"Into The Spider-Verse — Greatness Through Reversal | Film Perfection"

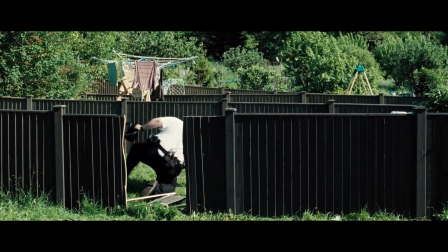I'm just saying that visual comedy, at least to me, will always be superior, which is why I always try to support it.
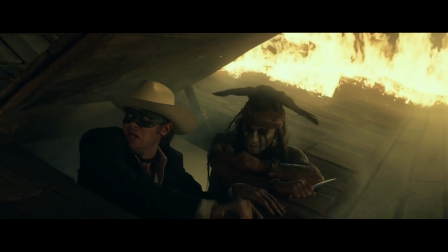Take 2013's The Lone Ranger, for example. I understand why this movie didn't make bank at the box office, but at the same time,
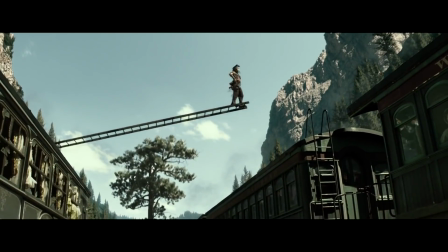I do have a lot of respect for the way it pays tribute to the visual reversal comedy made famous by the likes of Keaton and Chaplin.
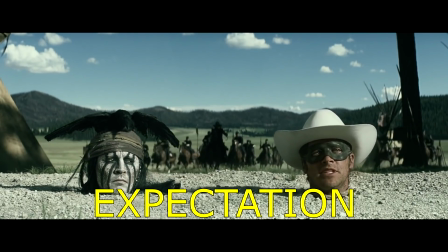The United States Army. Finally, someone who will listen to reason.
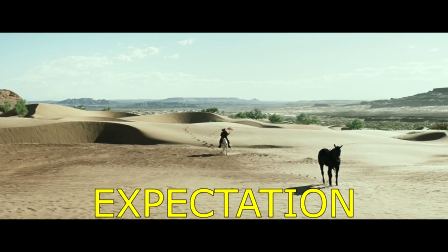It's very helpful, thank you. Oh. What is it?
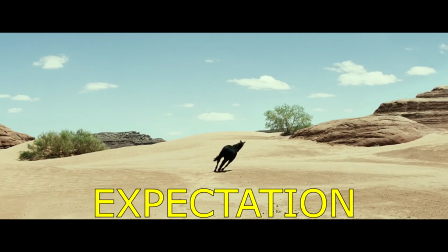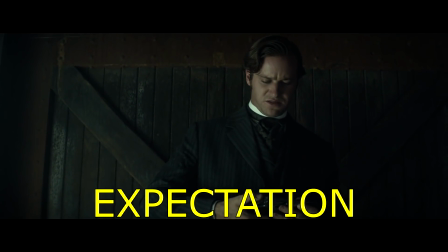Believe me, where this train's headed, there's no place for men who do. Oh, yeah? Where's that?
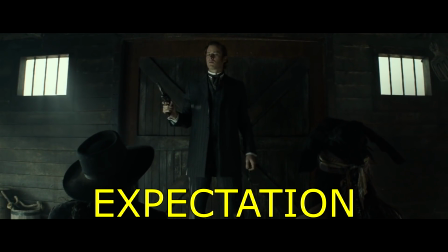The future.
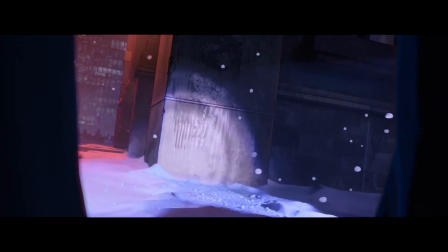Getting to Into the Spiderverse, I'm sure you can already put together what I'm going to say.
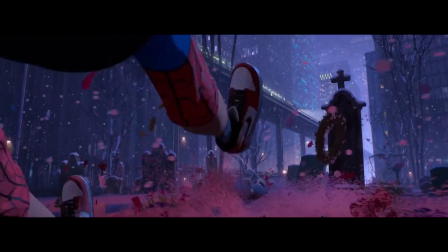This movie is one of the funniest movies I've seen in a long time,
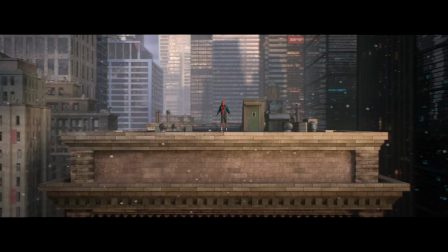and I would argue this is so because of its excellent use of this visual reversal
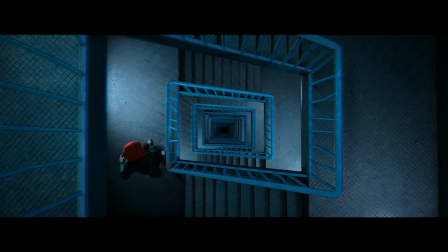comedy of setting up an expectation and then turning that expectation upside down. For example, take this scene where Miles gets bit by a radioactive spider.
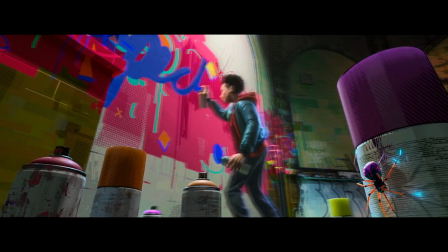For 2 long minutes we've been watching this ominous spider creeping around, getting closer and closer to Miles.
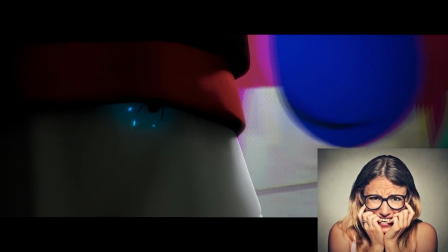The whole time we're biting our nails in anxiety because it's very clear that the spider is going to bite him in some terrible, shocking way.
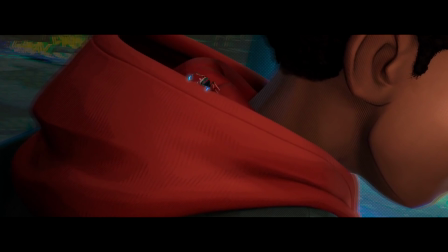That's our assumption, our expectation. So if you know that expectation, how can you make a joke out of it?
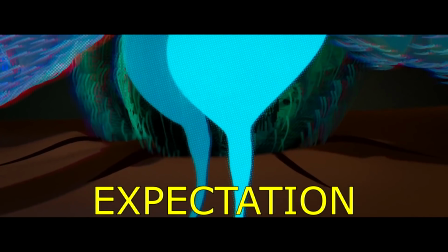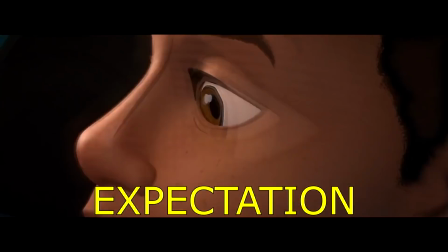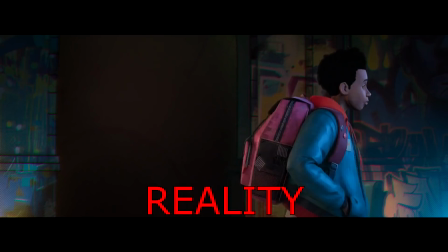Miles, let's go.
Another example.
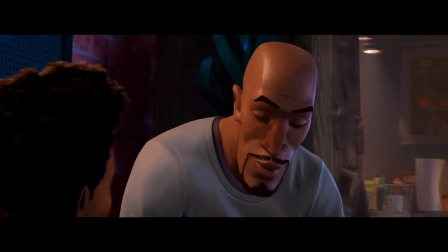In the beginning of the movie, Miles gets advice that the best way to get a girl is to just confidently place a hand on their shoulder and then be like, hey.
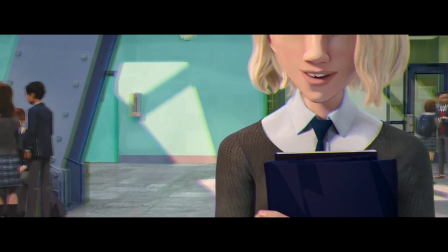Later on, Miles is about to test this out with Gwen Stacy.
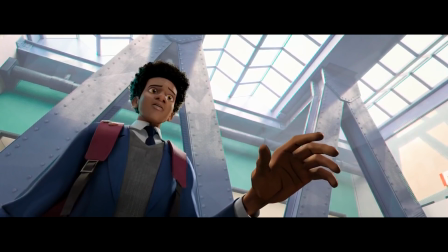And again, our expectation is that she's gonna react not so well and that it's gonna be this big super awkward Larry David situation.
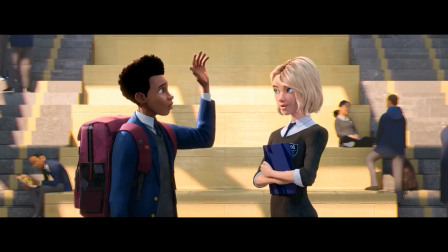But no, that's not the joke. Gwen doesn't react in any negative way.
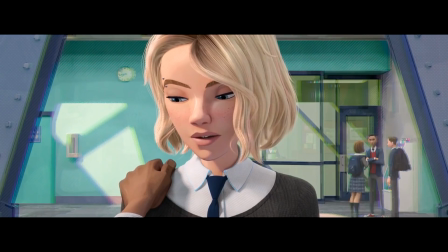She's just like, okay, see you around. That's the joke, or at least part of the joke,
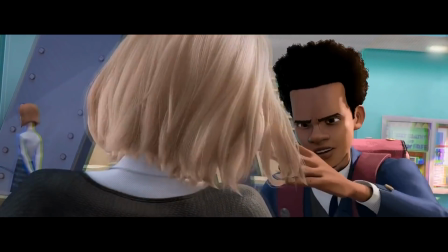because after that we do get the big super awkward Larry David situation joke we were waiting for, when Miles gets stuck in her hair.
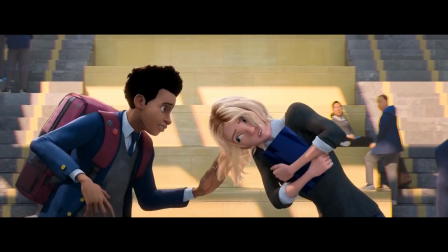We knew the awkward joke was coming, but we didn't expect it to come this way, and that's what makes it funny.
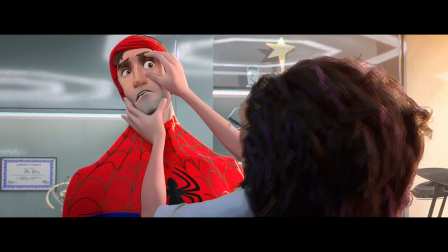Once again, I'm not saying dialogue-based comedy can't be funny. It can be funny.
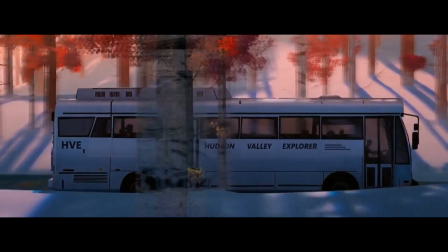There's a bunch of funny dialogue comedy in this movie. But even then, you might notice that most likely it's always based on the reversal of expectation and reality.
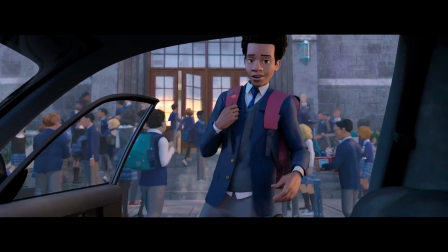Like this joke, where we assume that Miles is done talking with his dad,
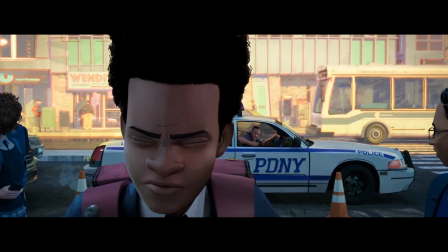but then his dad suddenly stops him and embarrasses him in front of everyone else, in a way we didn't expect.
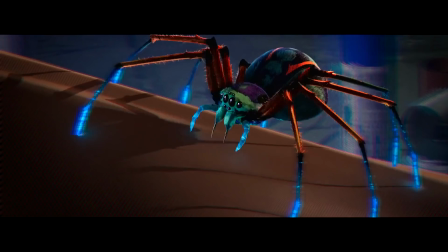If you want your audience to truly laugh, anticipate their expectations and then give them a payoff, that's the opposite.
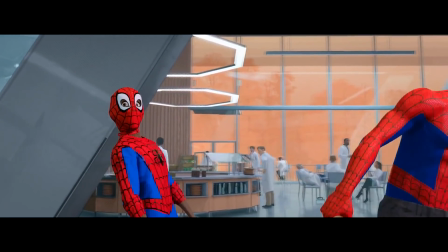If you have a cafeteria full of harmless looking scientists, have those scientists pull out a crap ton of guns, like it was a Schwarzenegger movie.
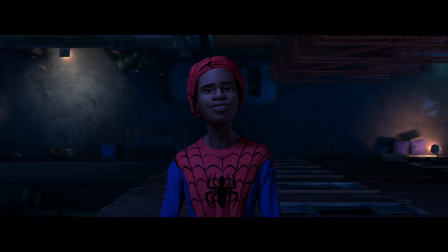If you have your heroes finally preparing to chase their ultimate goal, cut to them eating hamburgers.
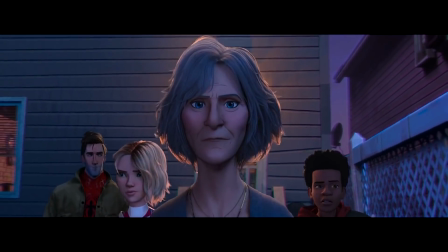If you have a tiny rundown shack serving as the base of your heroes' operations, make that tiny rundown shack the Spider-Man equivalent of the Batcave.
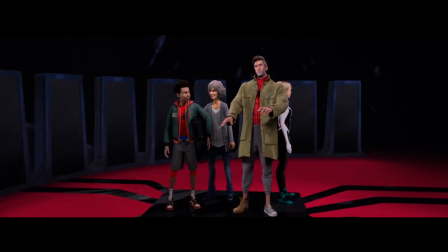Anything you do, do it in a way the audience doesn't expect.
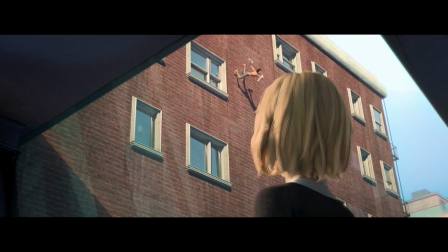And maybe also, if you want it to be really effective, just figure out a way to do it visually.
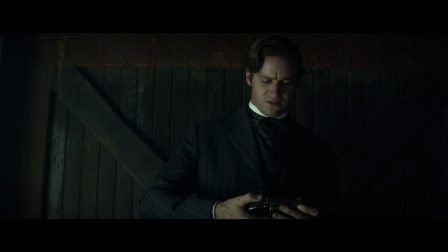Believe me, where this train's headed, there's no place for men who do. Oh, yeah? Where's that?
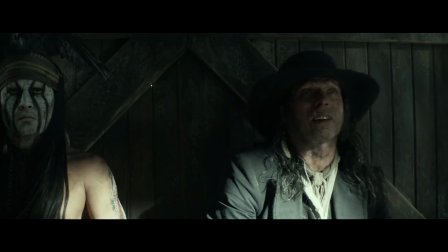The future. I don't think so, counselor, because right now,
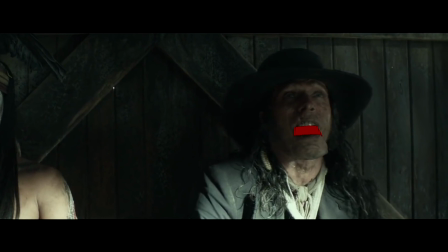my guys are right outside this train and they will open the door behind you and then you will look like a fool.
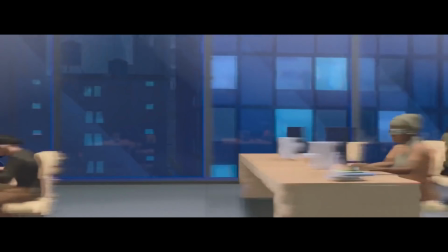As an argument, I would say that the greatest movies of all time are always emotional roller coasters.
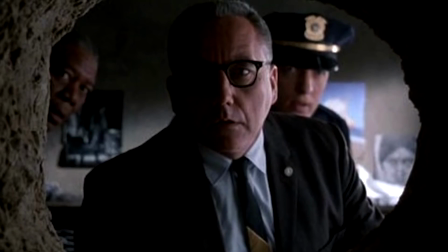A great drama also makes you laugh. A great comedy also makes you cry.
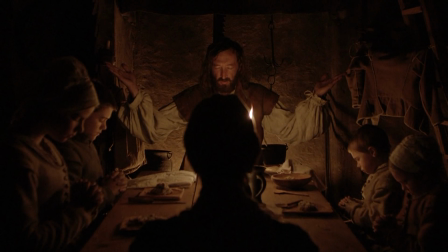A great horror thriller also gives you moments of levity. It doesn't matter what emotions a movie makes you feel.
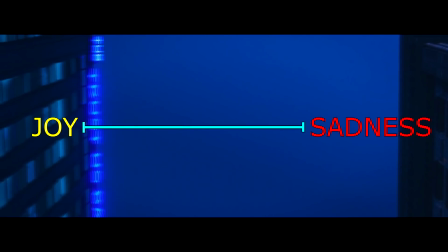What matters is the size of the spaces between the emotions that a movie makes you feel.
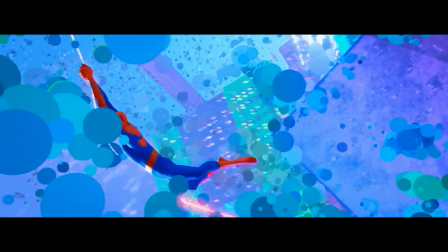And the single most effective way to create these spaces and make the audience go from one emotion to another is by utilizing reversals.
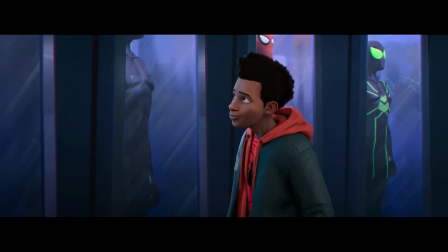Truthfully, there are multiple different bigger and smaller ways of using reversals with emotions.
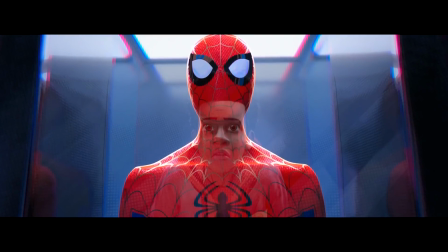But for this video, I'm gonna focus on these reversals on more of a scene/sequence level.
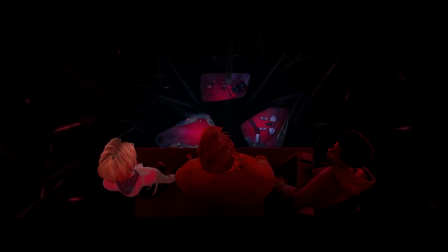If you want your scene to be powerful and memorable and overall great, you should always build it on a reversal.
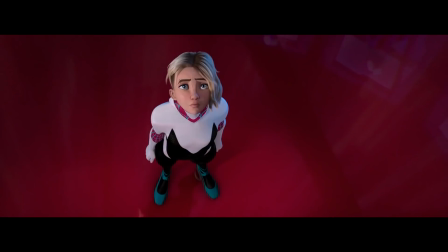As in, you enter your scene one way and then you end it in an entirely other way.
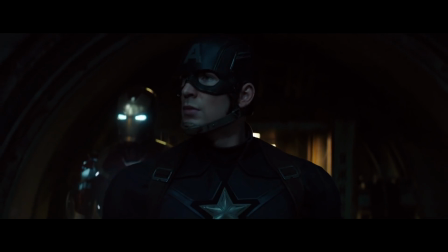For example, let's look back to my previous video and the ending battle scene of Captain America: Civil War.
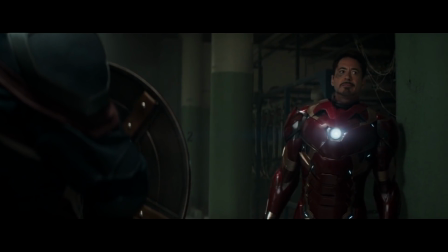When the scene begins, Tony Stark and Steve Rogers have united and are friends once again.
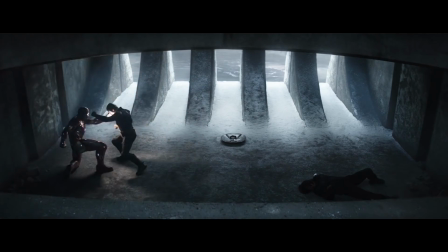But when the scene ends, they are bigger enemies than ever before.
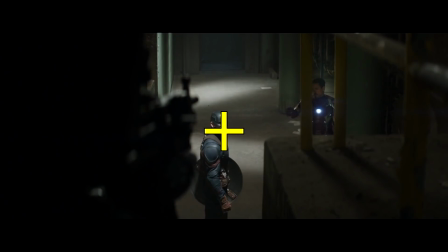In other words, in this one single scene, we go from highly positive to highly negative.
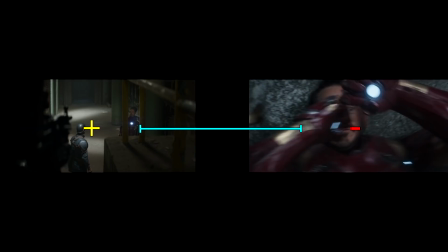And that space in between, that's what makes this one of the best scenes/sequences in the MCU.
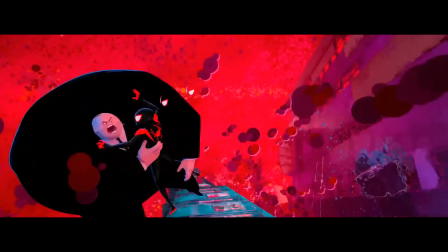As to Into the Spiderverse, I would indeed call this movie an emotional roller coaster.
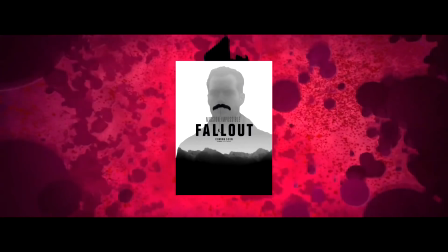The biggest emotional roller coaster I've seen since Mission Impossible Fallout. And that's because it pulls off scene reversals very well.
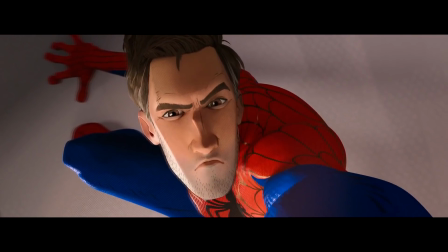In fact, it does it so well that you could pick any scene at random and odds are that it features some form of an emotional reversal.
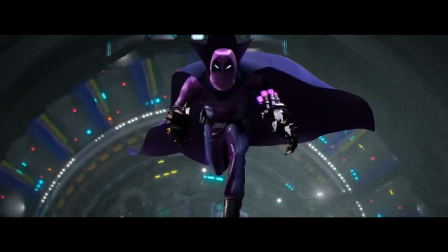Take this sequence at the end of Act 1, where the original Spider-Man is trying to destroy the particle accelerator.
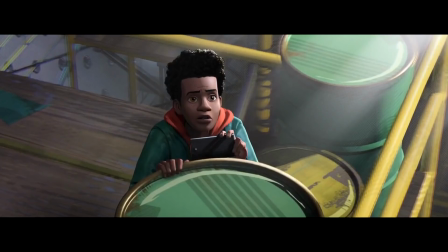He does get beat up by some intimidating villains, but overall, the whole thing does stay fairly positive and optimistic.
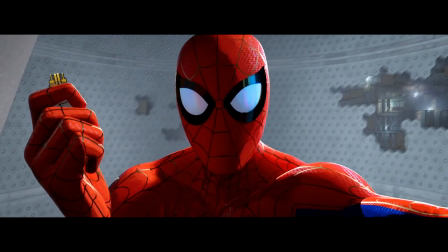I mean, it's Spider-Man, he's cracking jokes throughout the whole thing. He's gonna be fine, at least up until the point where he dies.
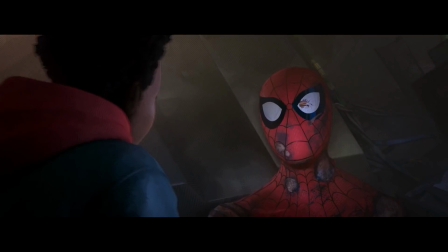Oh.
Now, you could argue that the sequence is powerful because Peter Parker dies, and that's true,
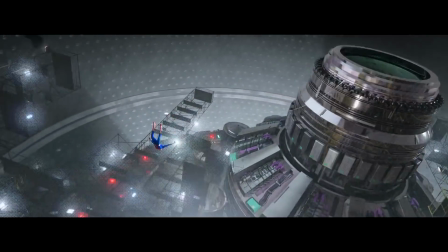but as a counter-argument, I would say that it wouldn't be nearly as powerful without the reversal.
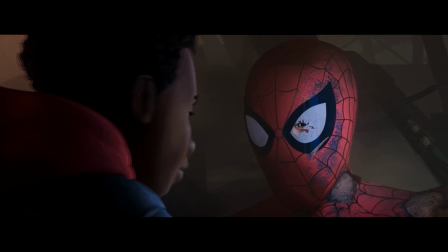If the whole sequence had been bleak and hopeless throughout, it would have evoked just one emotion, not a range of emotions.
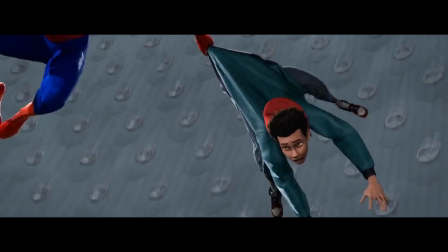But because it finds a natural way of going from one extreme to another, from optimistic to pessimistic, it does evoke a range of emotions.
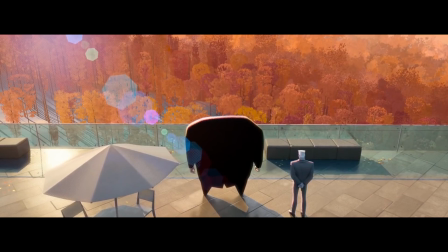But instead of me picking and choosing new scenes for this point,
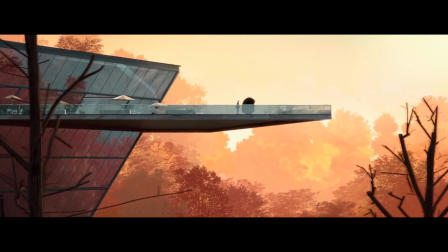let's look at some of the scenes we used as examples in earlier points and see if they do all have some level of an emotional reversal.
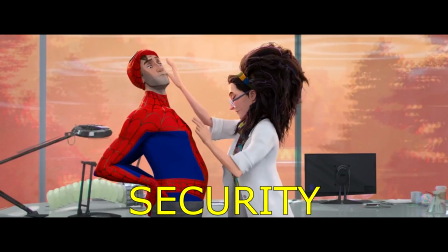Okay, a little bit of a gut, perhaps from dimensional warping. Oh, yeah.
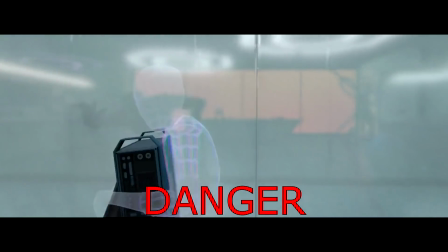Everything is fine!
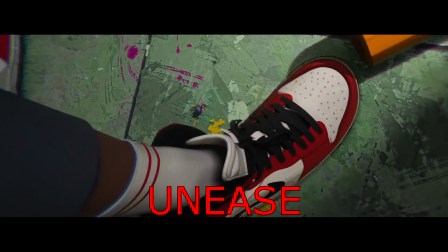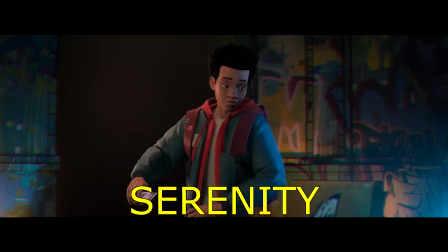Miles, let's go.
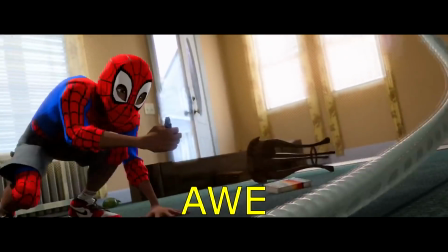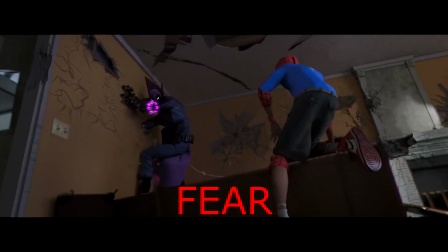Give me that.
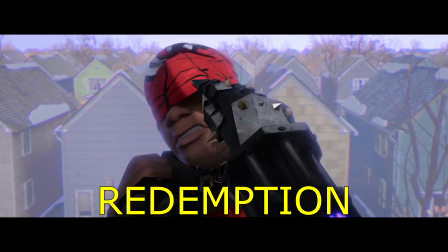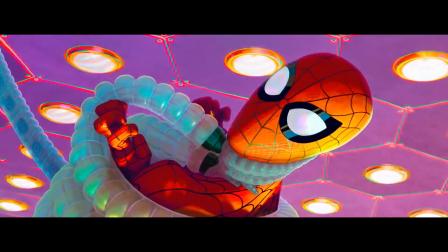One more highly important thing to keep in mind.
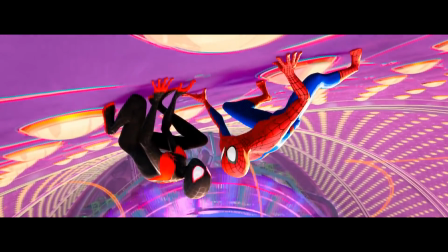Even though your scenes and sequences should consist of different emotions, you have to be careful not to go overboard with it.
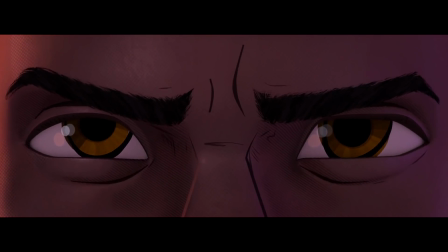Any emotional transition you make, it has to feel natural and organic, because otherwise you might end up like my boy George.
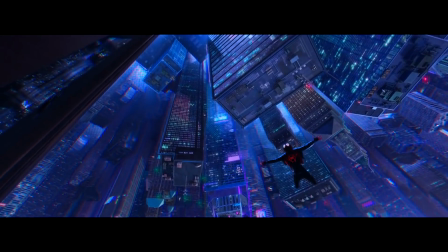But all that said, if you want to build an emotional roller coaster like Into the Spiderverse, be sure to fill it with emotional reversals.
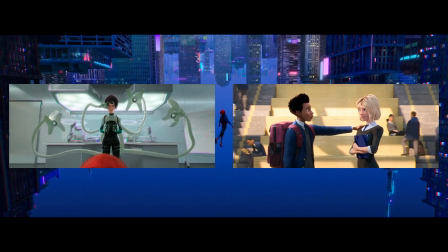Plus combine that with character reversals as well as comedic reversals, and boy, you got yourself one hell of a movie.